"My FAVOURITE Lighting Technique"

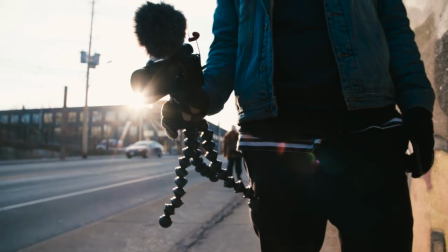0:03 If there's one thing that will forever improve your footage, your photos, it's this, backlighting.
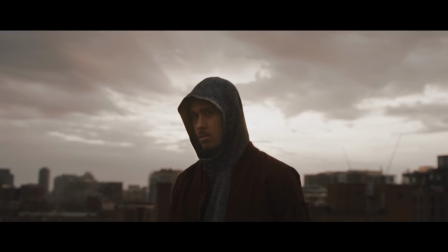0:13 Backlighting will help you elevate your videography,
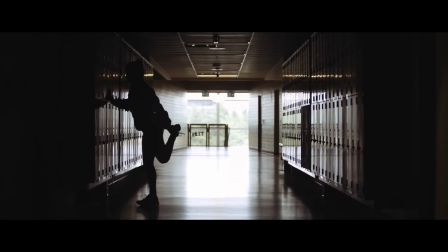0:16 your photography, and it'll help you take boring locations and make them way more interesting and dynamic. What's going on? My name is Mark I'm a director and cinematographer here in the lovely white north of Canada. It's been very cold recently but today it's just raining and four so that's awesome. But today I wanted to talk about backlighting and I'm actually pretty surprised that there's not more YouTube videos about backlighting specifically because this is one of the most
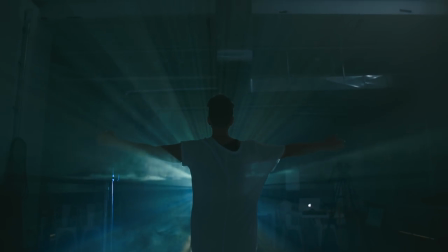0:47 important things when it comes to taking photos and taking incredible video well what is backlighting anyways well simply put it's the light that's behind your subject anything that's behind your subject between you and the camera so I have my camera I have a person and there's a light behind here maybe
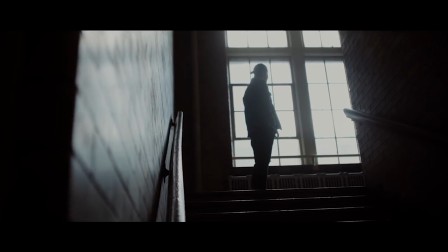1:07 it's the Sun maybe it's an actual light maybe it's a window but anything that comes from the back or the side well that's backlighting and why is
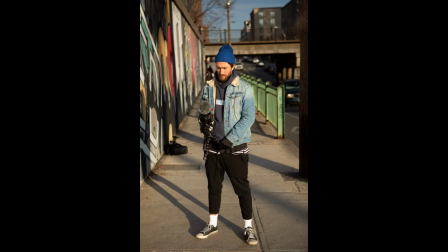1:15 backlighting so important well for one it separates your subject from the background.
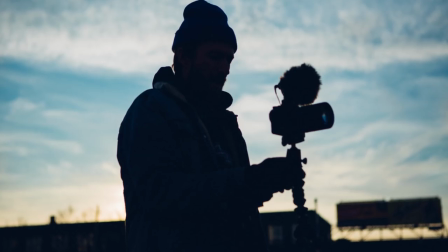1:21 It helps you make them stand out. Number two is it adds more contrast and makes the lighting way more dynamic.
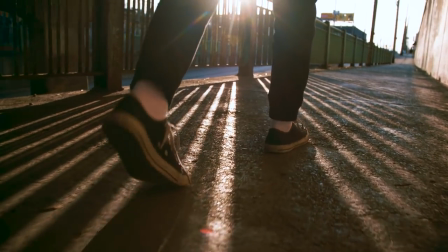1:28 It creates more shadows and pockets of light. It takes what could be a flat normal looking photo and suddenly makes it way more interesting.
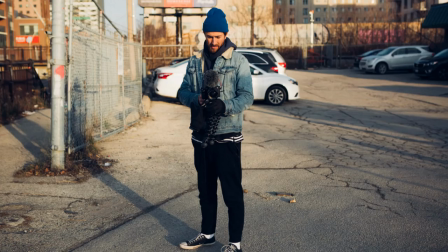1:37 So I quickly went out yesterday with my buddy Jesse. Shout out to him. He has no idea how to use a camera but first my cat is throwing up. She wasn't actually throwing up. She just had lost her toy.
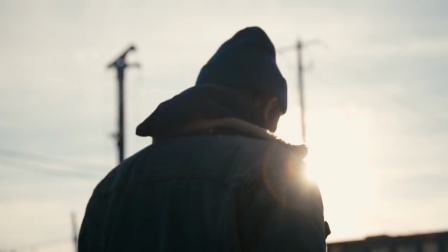1:50 Immediately what I did with Jessie to get stronger backlighting is I waited until about sunset and you can see here that the light is very strong from the background.
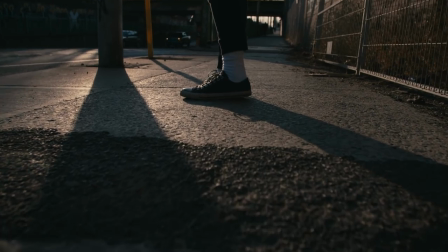1:58 We're getting a lot of flares, getting a lot of long shadows. It's already more interesting. So when I went out with Jessie I made sure to shoot the same thing front lit and backlit so you could see the difference between them.
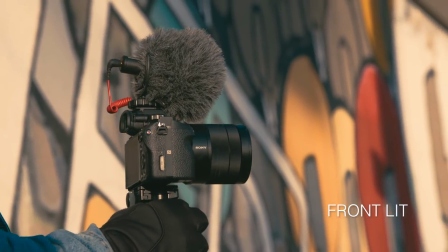2:11 Here's the camera front lit. See the lighting's flat.
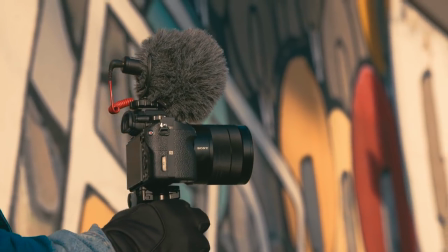2:14 The camera's the same brightness luminance value as the background and here it is backlit it's just much more cinematic you're getting flares we're getting more contrast
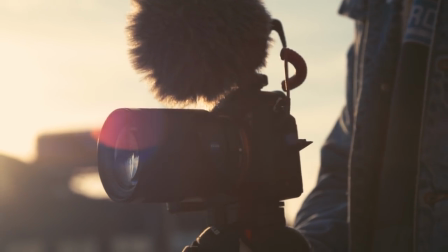2:23 to me it's way more interesting having the shot backlit than it was front lit same thing with this chain link fence pretty boring but when we come
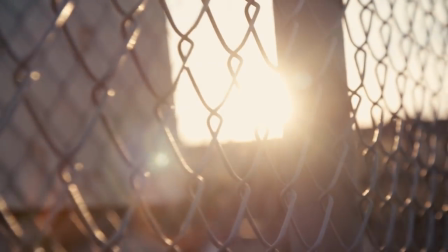2:31 around the other side to backlight it suddenly it's a lot more interesting we're getting flares we're getting some highlights on the chain link chasing
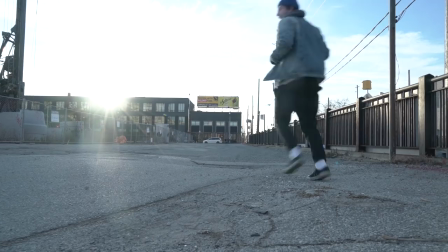2:39 jesse here this is front lit nothing special to write a home about we come around from the other side side here towards the light and suddenly we have a
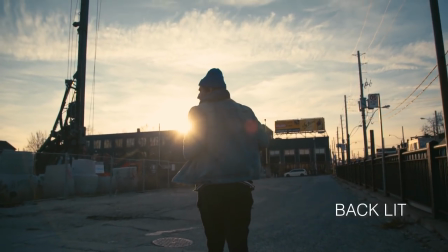2:47 real shot here.
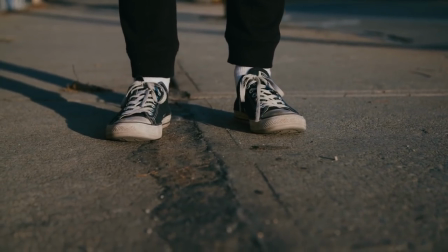2:51 Here's a shot of Jesse's shoes. We're front lit. It's all flat.
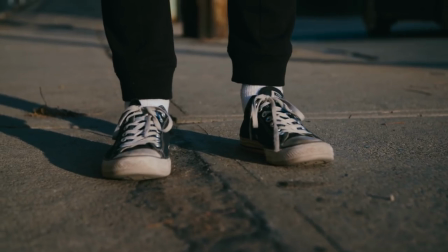2:55 The lighting on him is the same as the background but then all we do is walk 180 degrees around.
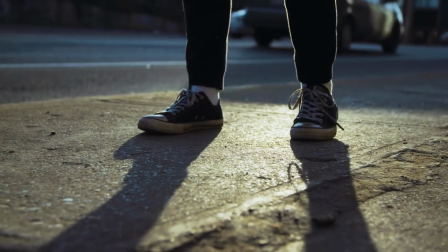3:00 Jesse hasn't gone anywhere. He stays in the same place. We just turn him around and suddenly it's a way better shot.
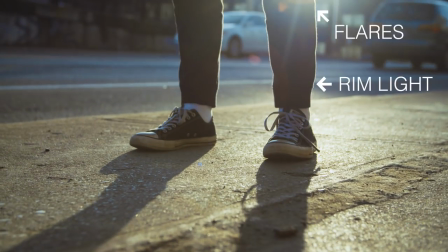3:07 We're getting flares. We're getting this beautiful rim light. We have shadows coming towards us.
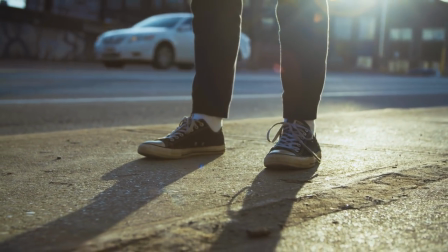3:12 There's just so much more happening in this shot and we haven't changed any camera settings we've just walked on the other side and pointed our camera towards the light i feel like i should say backlighting doesn't have to be this super intense sunlight that's blaring to your camera lens it can be quite
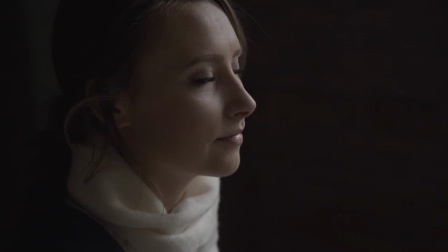3:28 soft and subtle sometimes i shot this footage in a hallway and all i did was stand on the opposite side of
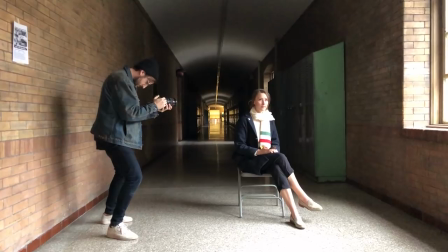3:35 tessa here letting indirect sunlight come through the window onto her face and onto her hands